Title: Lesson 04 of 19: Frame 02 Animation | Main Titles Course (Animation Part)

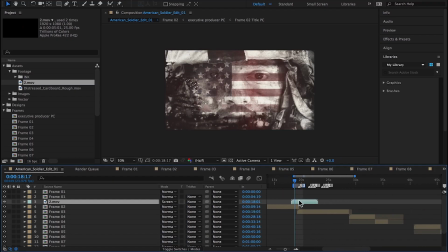1308s
So the scene's feeling pretty good. I thought it might be interesting to add a transition at the end of this scene to move into the next scene.
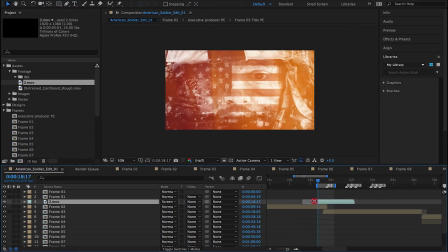1315s
So I have these warm shutter stock footage pieces that I got free off the internet. If you search for warm shutters free, you'll probably find quite a few.
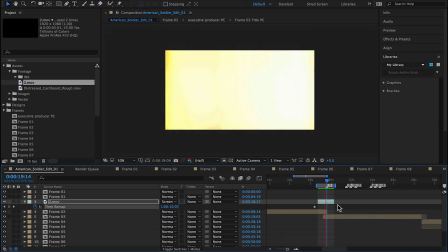The warm shutters are a little too warm, so I add a hue and saturation and drop the saturation by about 50%.
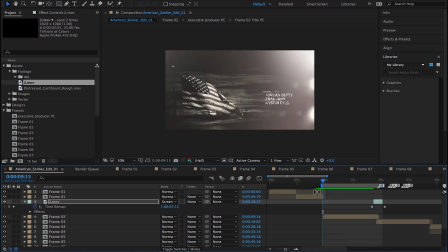1348s
I'm also using a transition from universe during this.
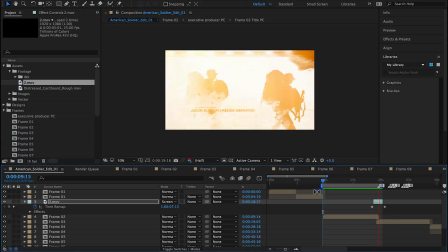1353s
It's a film transition. And that's how you see the little film pops that happen.
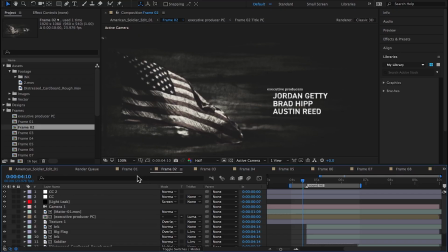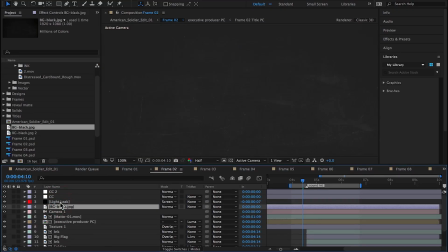Okay, back in the comp, I try adding a second texture.
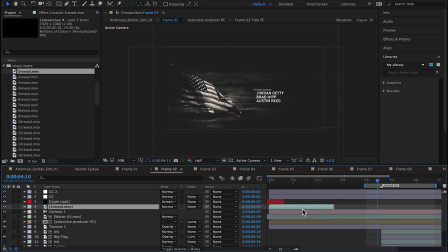1383s
It doesn't work quite right for me, so I've tried adding a paint texture.
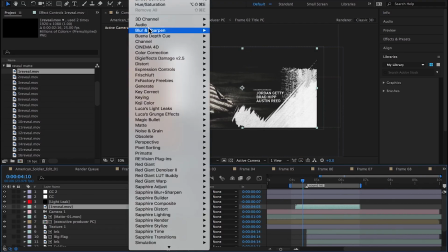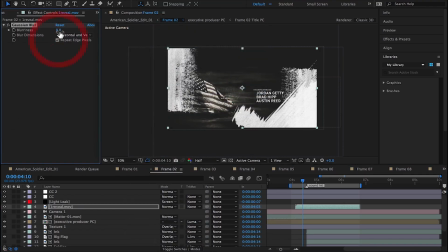1394s
And I want to see if I can use the paint texture to reveal another texture.
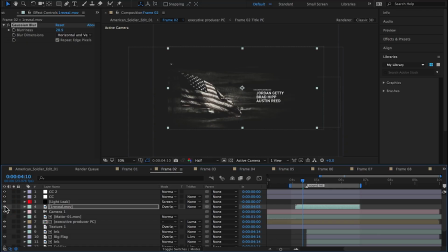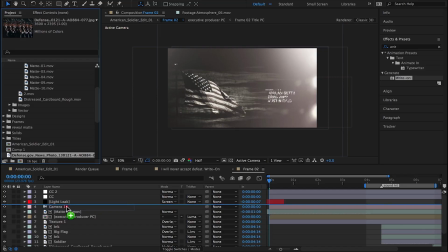1414s
And as the last part to this scene, I felt like the beginning with the flag
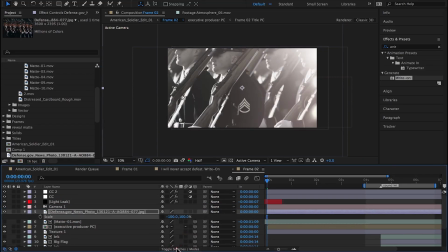1419s
was just a little too boring for the time that it was up there.
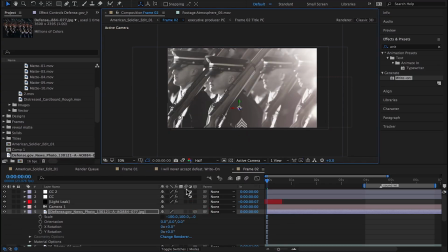1423s
So I've brought in another image I had for my source materials.
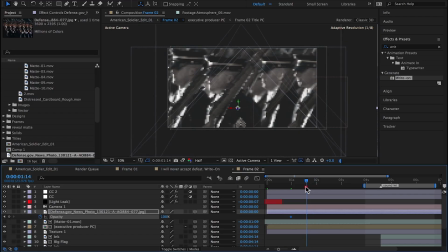1433s
And I added it to the scene. I've set it to hard light.
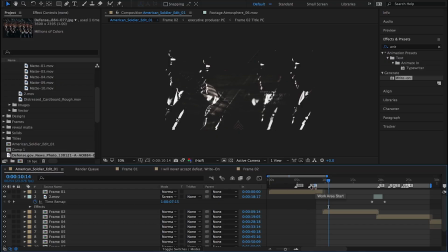1449s
And it might be interesting just to see this image over the flag and then have it fade out. Just a little more to look at.
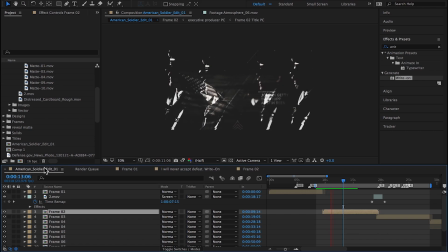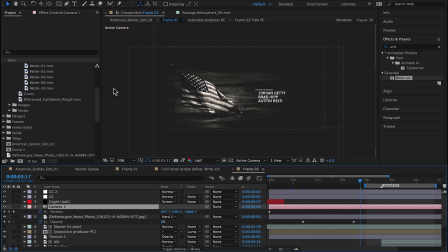Here I'm adding a null object, setting it to 3D, and then parenting the camera to the null.
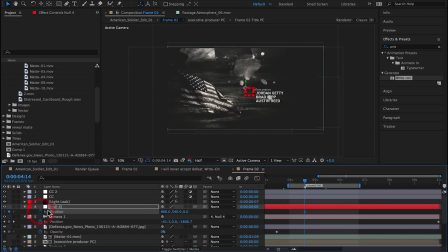1487s
What this is going to do is I'm going to create a cut in the scene so that the camera pops in closer at the sound hit.
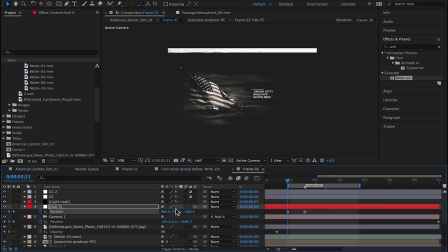1502s
So by setting two hold keyframes, the first hold keyframe is a little bit further out in Z, the camera's a little bit wider, and the second hold keyframe is where the camera originally was at. And by popping between these two hold keyframes, we create the illusion of a camera that cuts in.
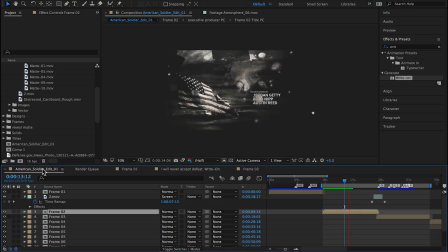Cool, this is looking good. I think it's time to move on to the third scene.